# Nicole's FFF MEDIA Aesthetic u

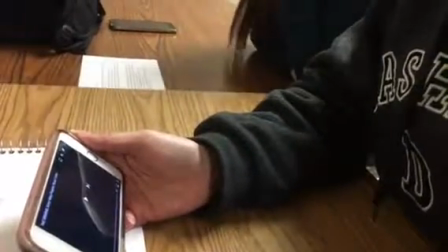0s
Hi, my name is Nicole, and I will be talking about visualization.
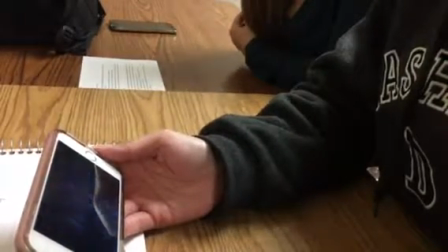6s
So when we start the trailer, as soon as we get to the compass, which is coming up
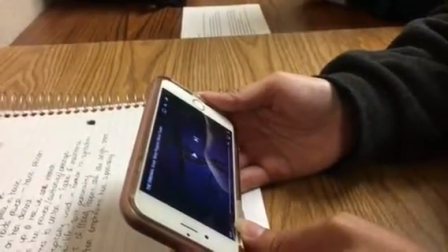16s
right here, and if we pause here, it's a very minor low angle shot.
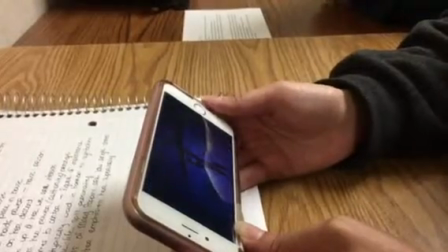23s
It's not too obvious, but if you really look at it, you can tell that it is a low angle on the compass, on the wind compass on top of the house.
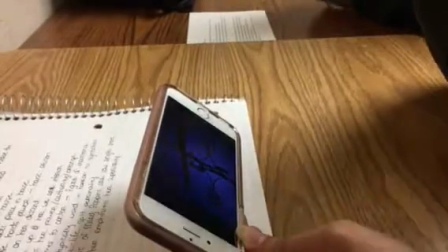32s
And to me, this signifies that we are inferior to not only the compass,
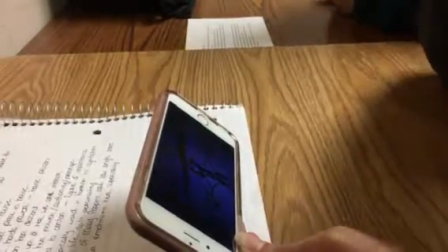38s
but since it sits on top of the house, but inferior to the action that takes place within the house.
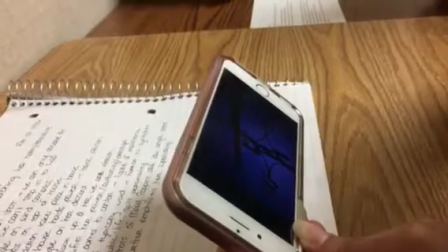44s
And in regards to Mary Poppins being a take on horror, so Scary Poppins,
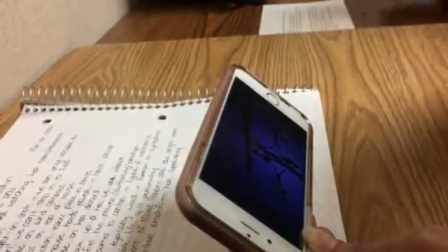52s
this also tells me that the house can therefore become a prison rather than a threshold for comfort.
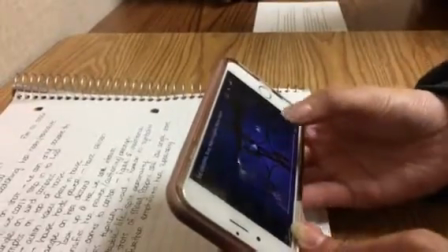59s
And if we play again,
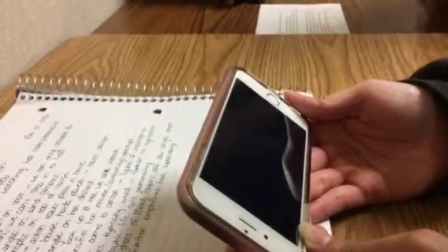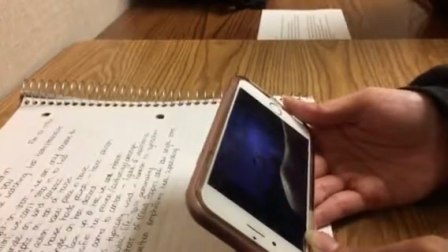68s
right here, throughout the entire thing, we have a lot of viewpoint shots rather than point of view.
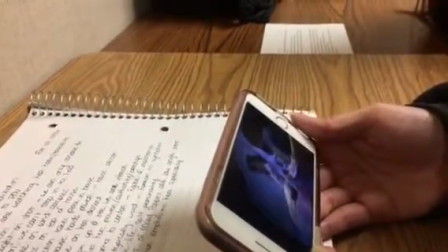75s
And having viewpoint shots like all of these right here, it removes the audience from the action.
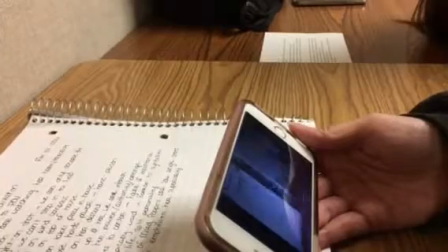82s
We are more like observers rather than in the action with the characters.
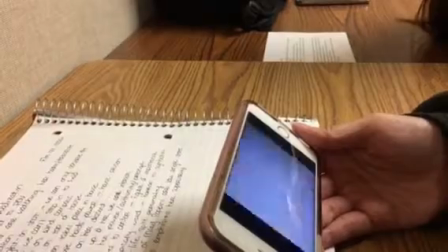89s
And this provides a disconnect with the audience.
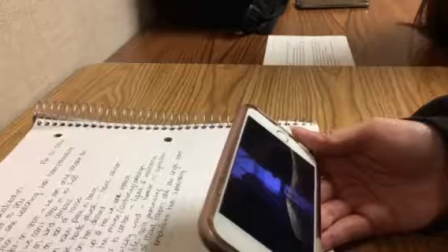92s
So if we wanted to help, if we really empathized with the characters, we feel helpless in doing so since
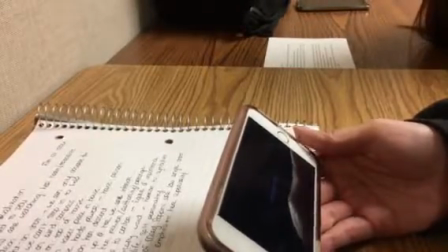100s
there are no shaky cam shots or point of view shots. It is just us standing on the outside looking in.
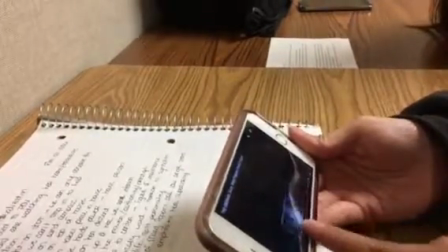108s
And if we go back to when she makes her descent into the town,
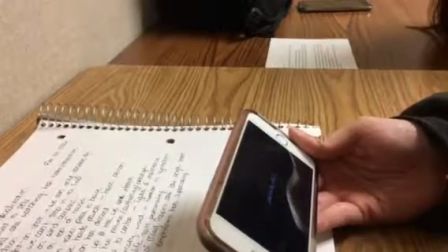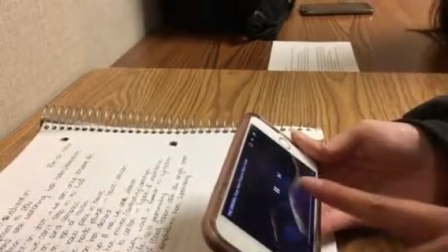119s
right here as well, and if we pause and go back a little bit, this is also a low angle shot.
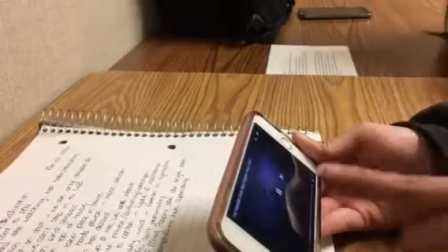129s
And she's not yet in center frame, but when she does become center frame, it is apparent that she becomes the sole focus of the entire film.
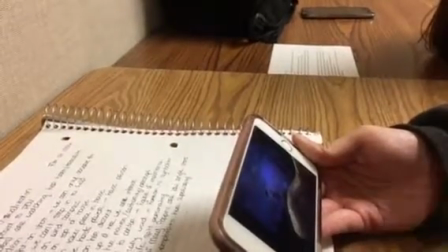138s
And having this as a low angle shot, just as with the compass, we are told that she is the center,
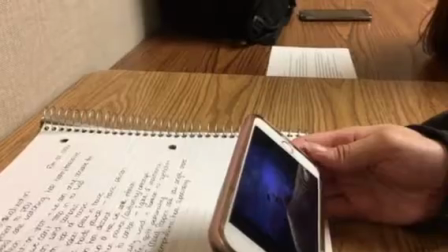146s
she's the figure of importance, and it intensifies her power, authority, prestige, whichever word you want to
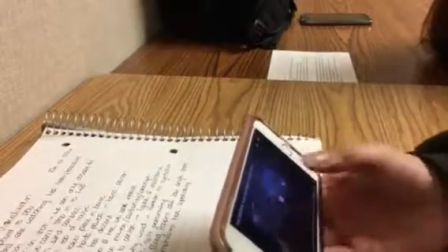154s
use with her. And if we play again,
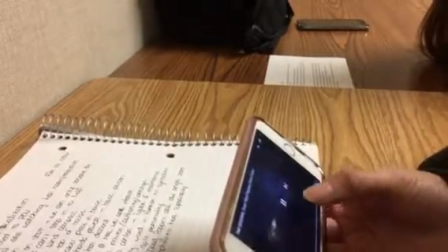161s
what I find most interesting here with the mirror is that mirrors are typically
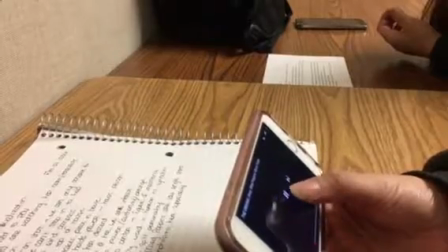167s
used in horror movies to display or to signify a double life, a split personality,
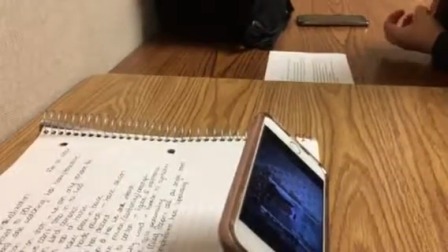176s
someone that is very untrustworthy and can be very unpredictable.
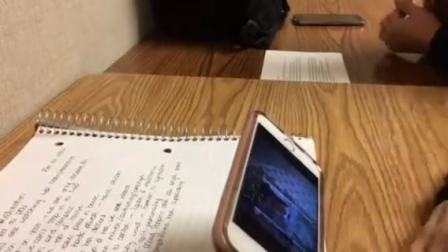181s
And also, this is another low angle shot. The camera is positioned a little to the left, but still at a low angle.
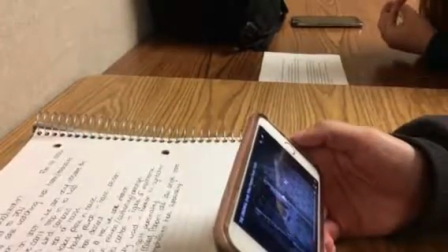188s
And at first glance, these don't appear to be low angle shots until you pause and really analyze them.
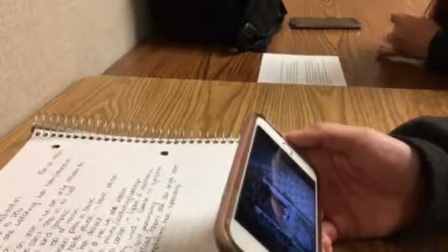194s
And I think having such low angle shots makes our feeling of
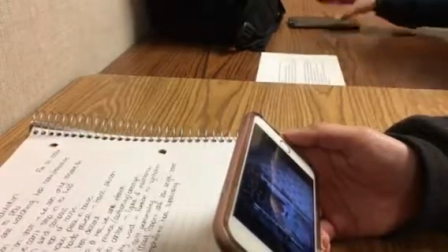201s
inferiority that much more prominent, because it's a grand build over time as the film progresses.
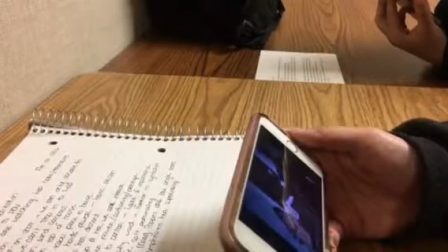212s
And as I was saying earlier, with the viewpoint shots,
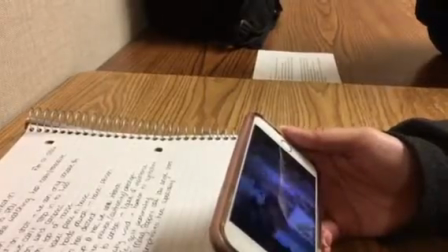216s
feeling of helplessness in these scenes where the kids are being terrorized and their belongings are being trashed,
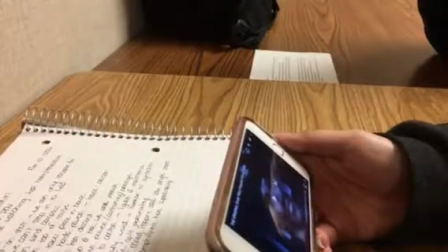224s
again, we are mainly observers and we can't do anything to help.
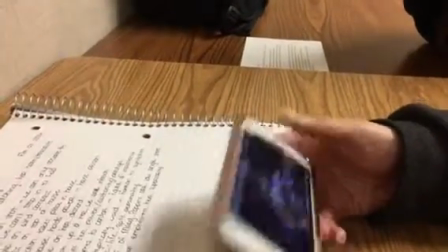231s
You're coming for new. Oh yeah, thank you.